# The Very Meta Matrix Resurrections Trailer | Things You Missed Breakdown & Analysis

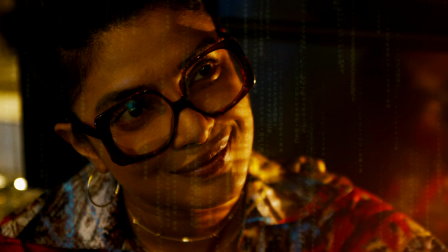(8:15)
And interestingly, she is wearing spectacles with a red frame, red symbolizing finding out the truth and seeing how deep the rabbit hole goes.
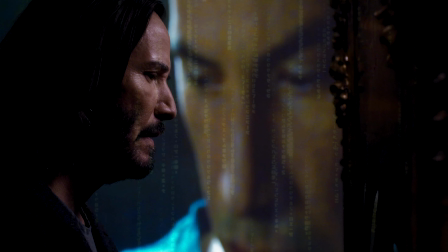(8:23)
Then in this scene behind Thomas, we can see Neo from the first Matrix movie, scenes of his.
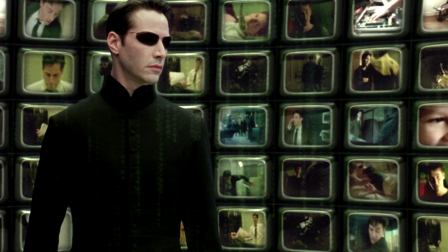(8:30)
So this is kind of like a similar scenario with the architect, where he sees previous versions of himself,
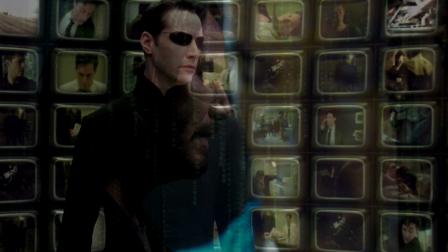(8:37)
or previous scenes, or previous moments in his life played back for him.
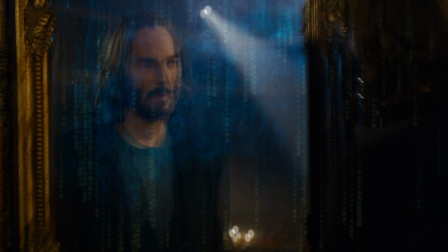(8:41)
And when Neo looks in the mirror, he can see what seems to be like the look of Agent Smith,
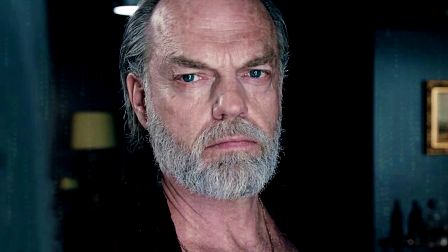(8:47)
because his code was mixed with his when he destroyed him.
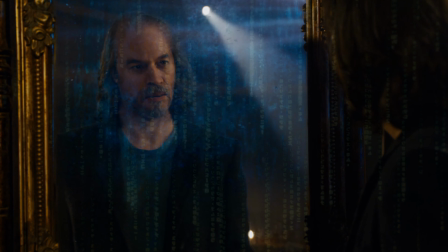(8:50)
Not only that, but in the end of the Matrix Revolutions, he was allowed to take over Neo's body, and then Neo destroyed him from within.
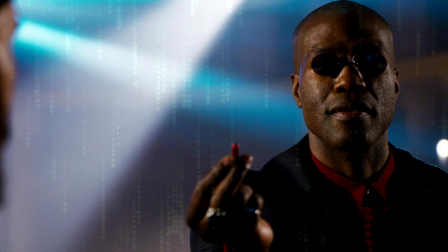(8:59)
Then we see Morpheus wearing red, offering Neo the red pill.
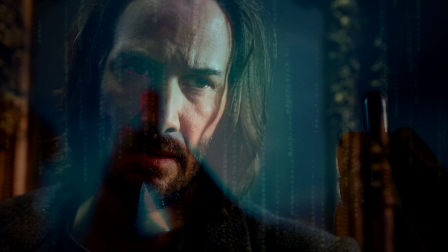(9:04)
Again, red and blue light being portrayed here, red being the choice that Neo is taking, and the backdrop being blue, which is the forgetfulness.
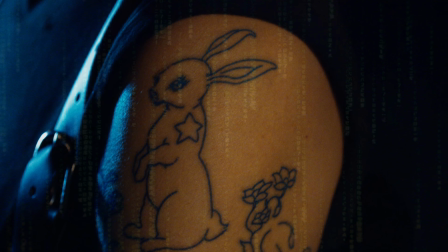(9:12)
We get the obvious callback of the follow the white rabbit to find out the truth.
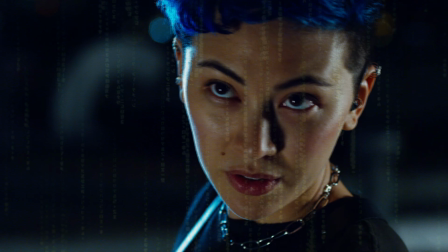(9:17)
And this is on the character Bugs, and I'm guessing that the name Bugs is supposed to reference a bug in a system,
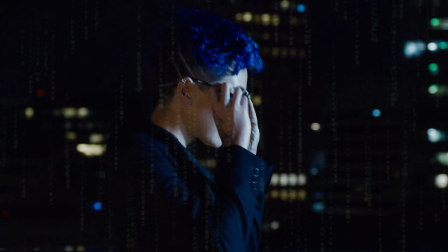(9:23)
which means something that shouldn't be there, something almost rebellious in the system.
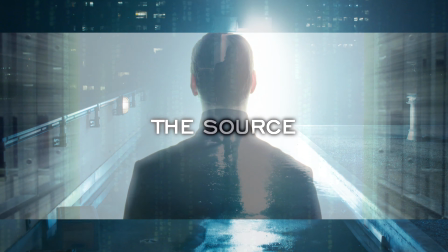(9:28)
Then we see the white light behind a door, similar to how the white light grew in The Matrix Reloaded.
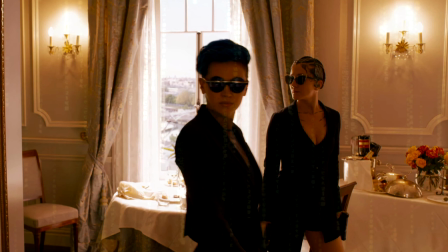(9:35)
This woman standing in the room seems to be like a younger Trinity. And in this scene,
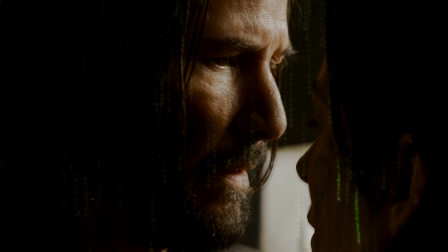(9:41)
Neo is looking at Trinity and she's kind of frozen in a trance, and he can see her matrix code.
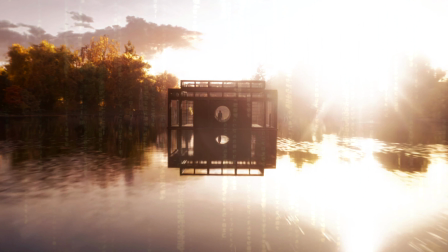(9:48)
In this construct scene, we can see that the dojo is surrounded by water and reflection, which is what Neo is currently going through.
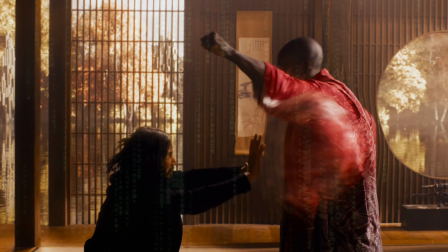(9:57)
And Morpheus is wearing red, again symbolizing the red pill. When the dojo is destroyed, you can see this golden light, which symbolizes the One.
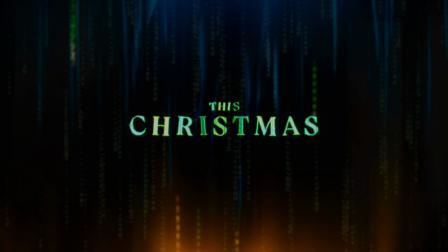(10:05)
And even in the title cards, you can see the matrix code and this golden light reflecting from below.
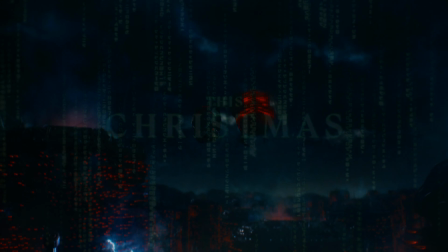(10:12)
Then we get to see scenes of the real world where humans are still being used as energy sources,
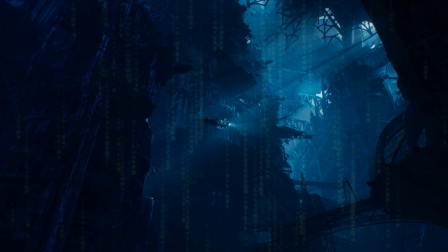(10:18)
and what seems to be a completely destroyed Zion, and we can see a ship flying through it.
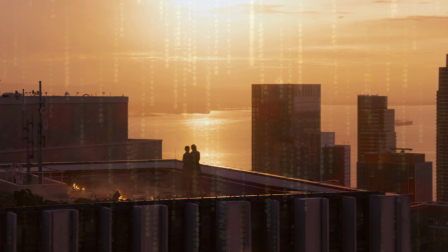(10:23)
Again, more symbolism of the One with the golden light.
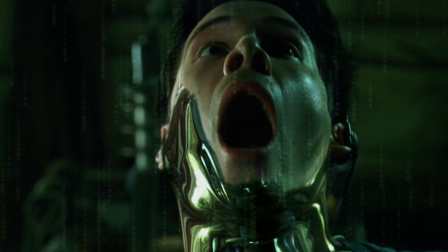(10:26)
In the background, we can see a scene from the first Matrix movie when Neo is being consumed by the trace program when he touches the mirror.
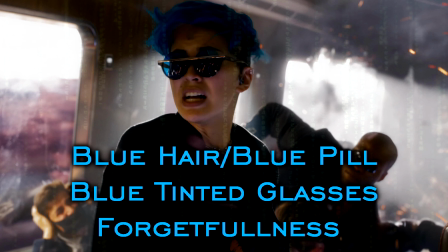(10:34)
We can see Bugs wearing some interesting shades, the same shades that Morpheus is wearing in another scene.
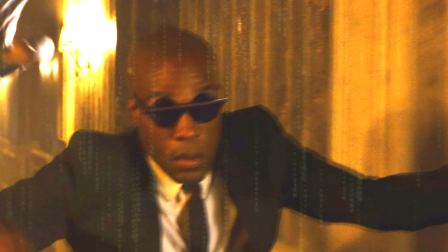(10:40)
Are they all the same person, or do they stem from the same person? It's unclear, but it's strange that they're wearing the same shades.
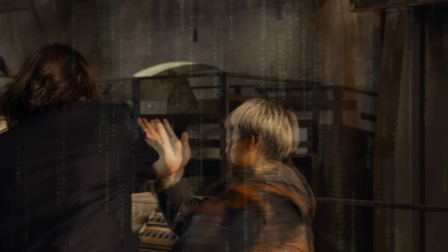(10:47)
Then we get to see Thomas Anderson, aka Neo, fighting someone who was in The Matrix Reloaded.
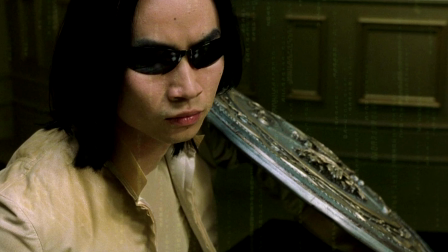(10:54)
I'm not sure if it's the same character, but it seems to be the same actor, Tiger Hu Chen.
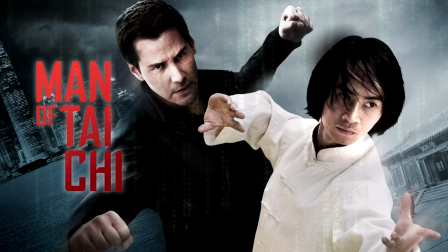(10:59)
He has a good working relationship with Keanu Reeves. He's worked with him in John Wick, Parabellum, and other projects.
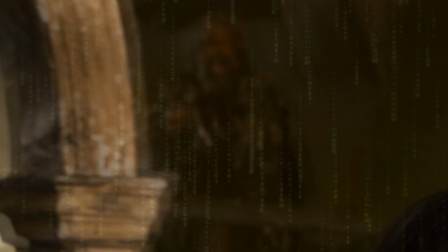(11:06)
There's a mysterious bearded man with long hair in the background. I'm not sure who he is, but I think he'll be an interesting character within The Matrix.
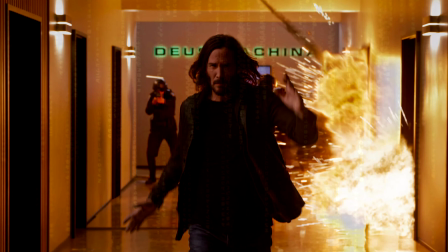(11:15)
A sign behind Morpheus in the scenes reads Deus Machina, which means God Machine.
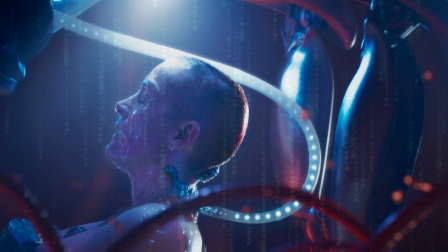(11:20)
It seems that Trinity is being taken out of the tub which confines her body.
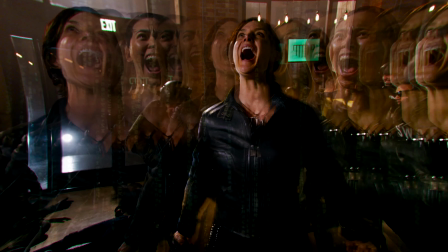(11:25)
A super powerful Trinity here, and it seems that one of her iterations or forms is Bugs,
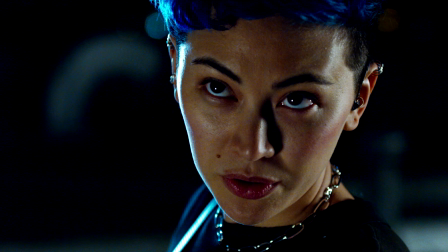(11:31)
so I believe that Bugs and Trinity are the same being, the same person, because you can see her in these echoes.
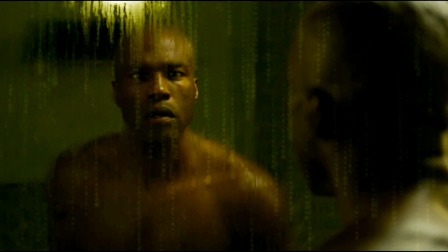(11:38)
Then we can see Morpheus here, a younger Morpheus, touching a mirror which seems to look like code with the condensation dripping down it. And this scene definitely looks like the first Matrix movie with the green tones, so this is a previous iteration of the Matrix.
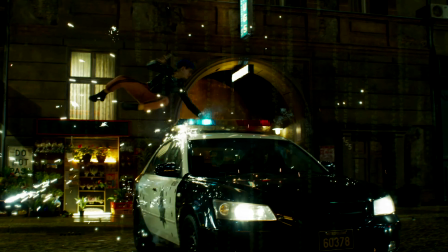(11:53)
We see a regular occurrence of numbers similar to how it was in the first Matrix movie.
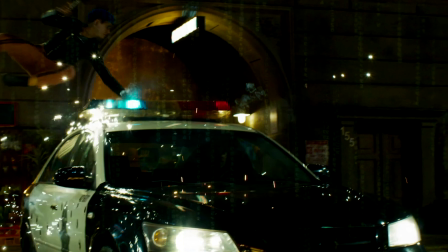(11:59)
We see the number 155, which is supposedly called an angel number.
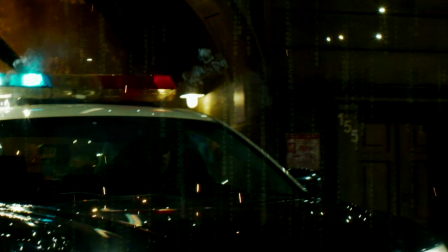(12:04)
This actually reoccurs several times throughout the Matrix Resurrections. It appears in another scene. Let me know what you think this number means and symbolizes.
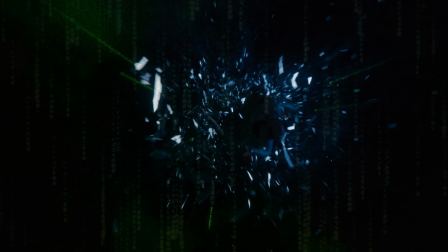(12:13)
The way they fall here is very reminiscent of the first opening of the Matrix Revolutions.
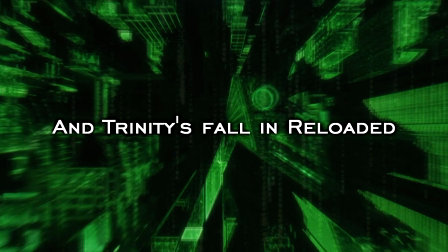(12:20)
So this could be the opening scene of the film.